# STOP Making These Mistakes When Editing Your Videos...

I realized that it just seemed a bit awkward and I wanted to kind of learn about this and get better at it. So now I've kind of actually switched over to like a faster paced rap style of music. So the number one thing that I would recommend is research and take your time and feel out the type of video that you're actually making and try to find a style of music that actually fits that. So for example, if you're doing a tutorial and it's more like a laid back kind of comp thing, by all means, you can use lo-fi music as long as you feel like it matches the tone of your video but if you're doing some sort of voiceover and it's faster paced or even like a fortnight gameplay or any sort of video game gameplay i would recommend using like a hip hop style background music song and then if you're doing like a comedy video i'd recommend using kind of background music that's more like upbeat and comedic kind of like the music that cday uses or any other sort of comedy style youtubers but yeah once you've actually identified the type of music that you feel works best with your video
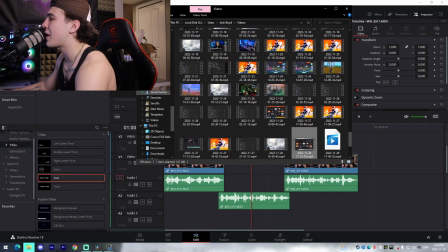[4:56]
you can actually come on over to your editing software and i'll show you how you could actually use this so for example you can come on over to where you've
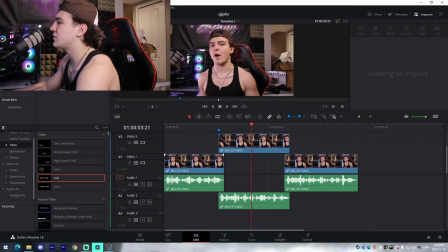[5:02]
actually downloaded these songs and then what you can do is you can drag it in and the first main tip that I actually
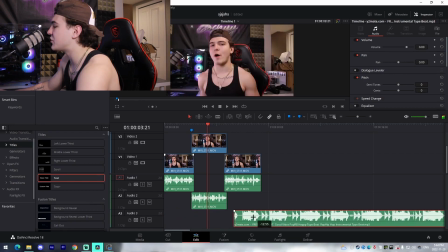[5:07]
have to give you with the song itself is you're going to want to find the main beat drop of your song so for me it's actually going to be right here on the song so I'm going to place a marker here and what you're going to want to do is you're going to want to land this beat drop on wherever your
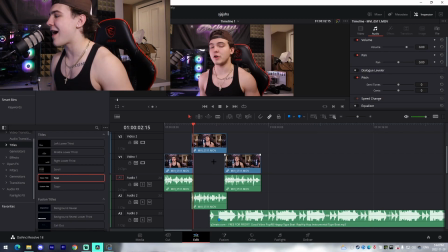[5:18]
hook ends so for example in all my intros I have a part where I talk about the video itself what I'm actually going to be doing in it and then right after that I start talking about kind of like an explanation I tell people to subscribe so you'll actually want hit your beat drop right after the part where you talk about your main video so for me that's going to be right about here
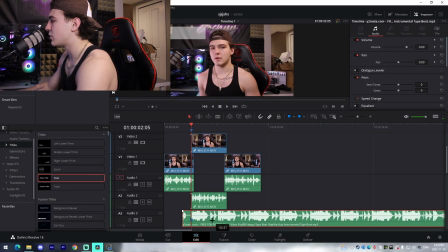[5:35]
so i'm going to place a marker there and then what i'm going to do is i'm actually going to align these two markers here from there i can just cut down
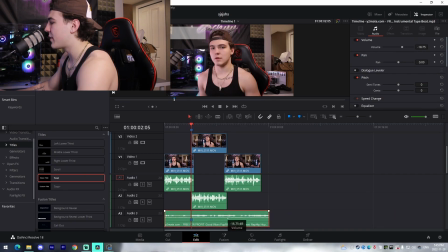[5:41]
the music to whatever length i want lower the volume a bit and just like that item for your gaming setup your gaming
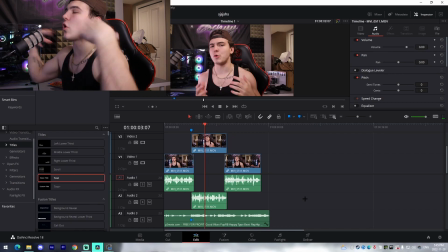[5:46]
setup and just like that the beat drop just actually adds so much more to the video without you even realizing if you go and watch some of your
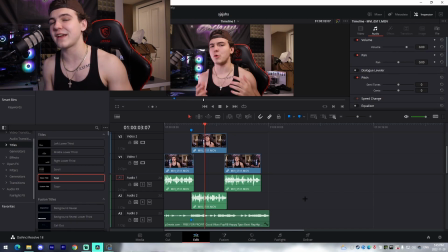[5:52]
favorite youtubers a lot of people actually do that without you even realizing and something that i just noticed is just having music that matches the video will just lead to people watching a lot more without them even thinking about it for some strange reason. But now I'm actually going to be explaining the third and final mistake that a lot of people make which is actually not having something for the viewers to watch while your video is playing through. So there's many different ways you can go about this being subtitles, pop-ups, video overlays. I'm going to be kind of describing all three of them.
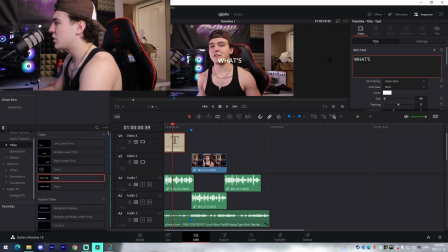[6:18]
So obviously for subtitles if you have your intro and you're talking you can overlay just a text layer and you can kind of make the caption whatever you want the subtitle and a font that I always use is either mont or i use burbank and that's the fortnite font if you guys don't
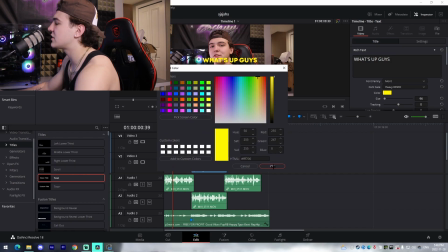[6:32]
know but i'm going to be using mont because it's my favorite subtitle font you can change it to either i would recommend yellow red or white because those are
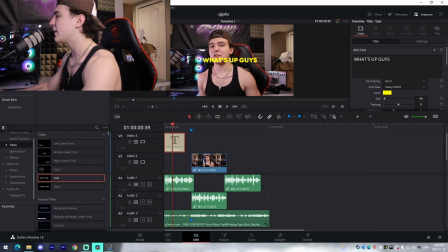[6:39]
researched to be the most appealing colors to the eyes in terms of kind of pop-ups and all that stuff and then the cool thing about davinci resolve we can add stroke which is just a mini outline and then we can add things such as drop shadow which will just add to the appearance itself and then we can also change the positioning and obviously as the video plays along you'll change the subtitles to actually say different
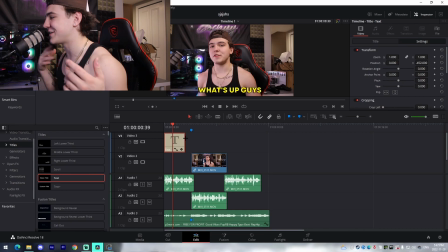[6:57]
things obviously because you're just going to be talking and you don't want it to just say one thing but yeah that's the first example the second example is going to be some sort of pop-up so if you want to add kind of a similar idea where you overlay a picture and you have a pop-up on the screen when you say something like subscribe to my youtube and you have like a youtube button on the screen or something like that
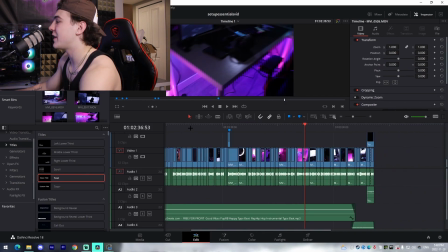[7:15]
that's an idea and the third way you can actually do this is through video overlays so for example in my setup essentials video that
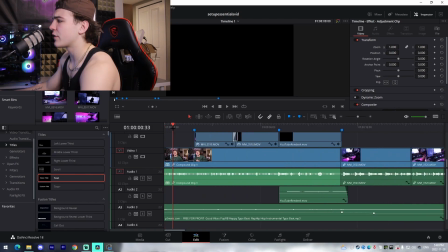[7:21]
i recently posted on the channel i actually incorporated this into the intro so for example i start the intro off by talking i introduce the idea
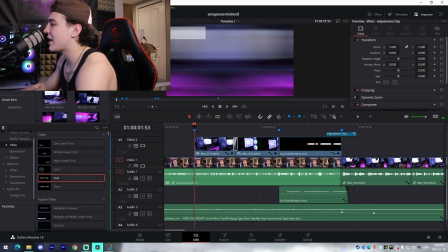[7:28]
and then what i do once i actually start talking about my setup i use a transition to transition into some b-roll footage as well as a
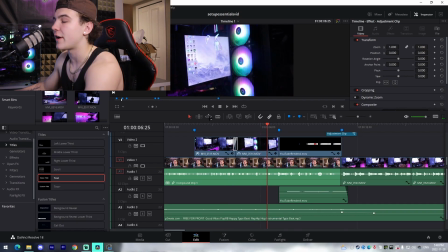[7:35]
cinematic of my pc and then i transition out of it once i start talking about subscribing to the channel and i actually incorporate a youtube
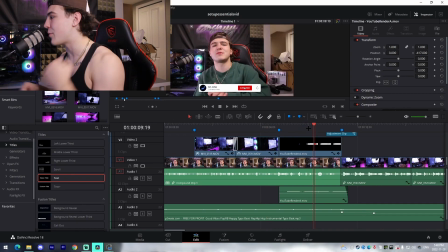[7:41]
pop-up here which is kind of a callback to the second aspect that i pointed out of this mistake and i'm super satisfied with the way that this
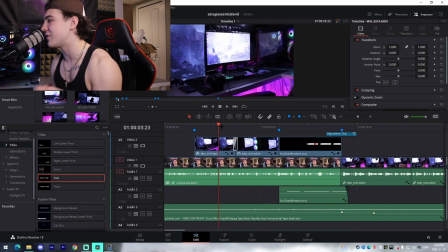[7:47]
turns out i feel like it just took my professionalism of this video to the next level and that's obviously something that you're gonna want to go for on your youtube channel but with that being said that's actually gonna wrap up the video if you guys do enjoy make sure to like comment subscribe obviously video engagement is something that no one will ever be able to master and everybody will be consistently learning about it i'm always learning about it as i feel like a youtuber's goal should be to just develop the quality of your youtube videos and just take them to the next level video after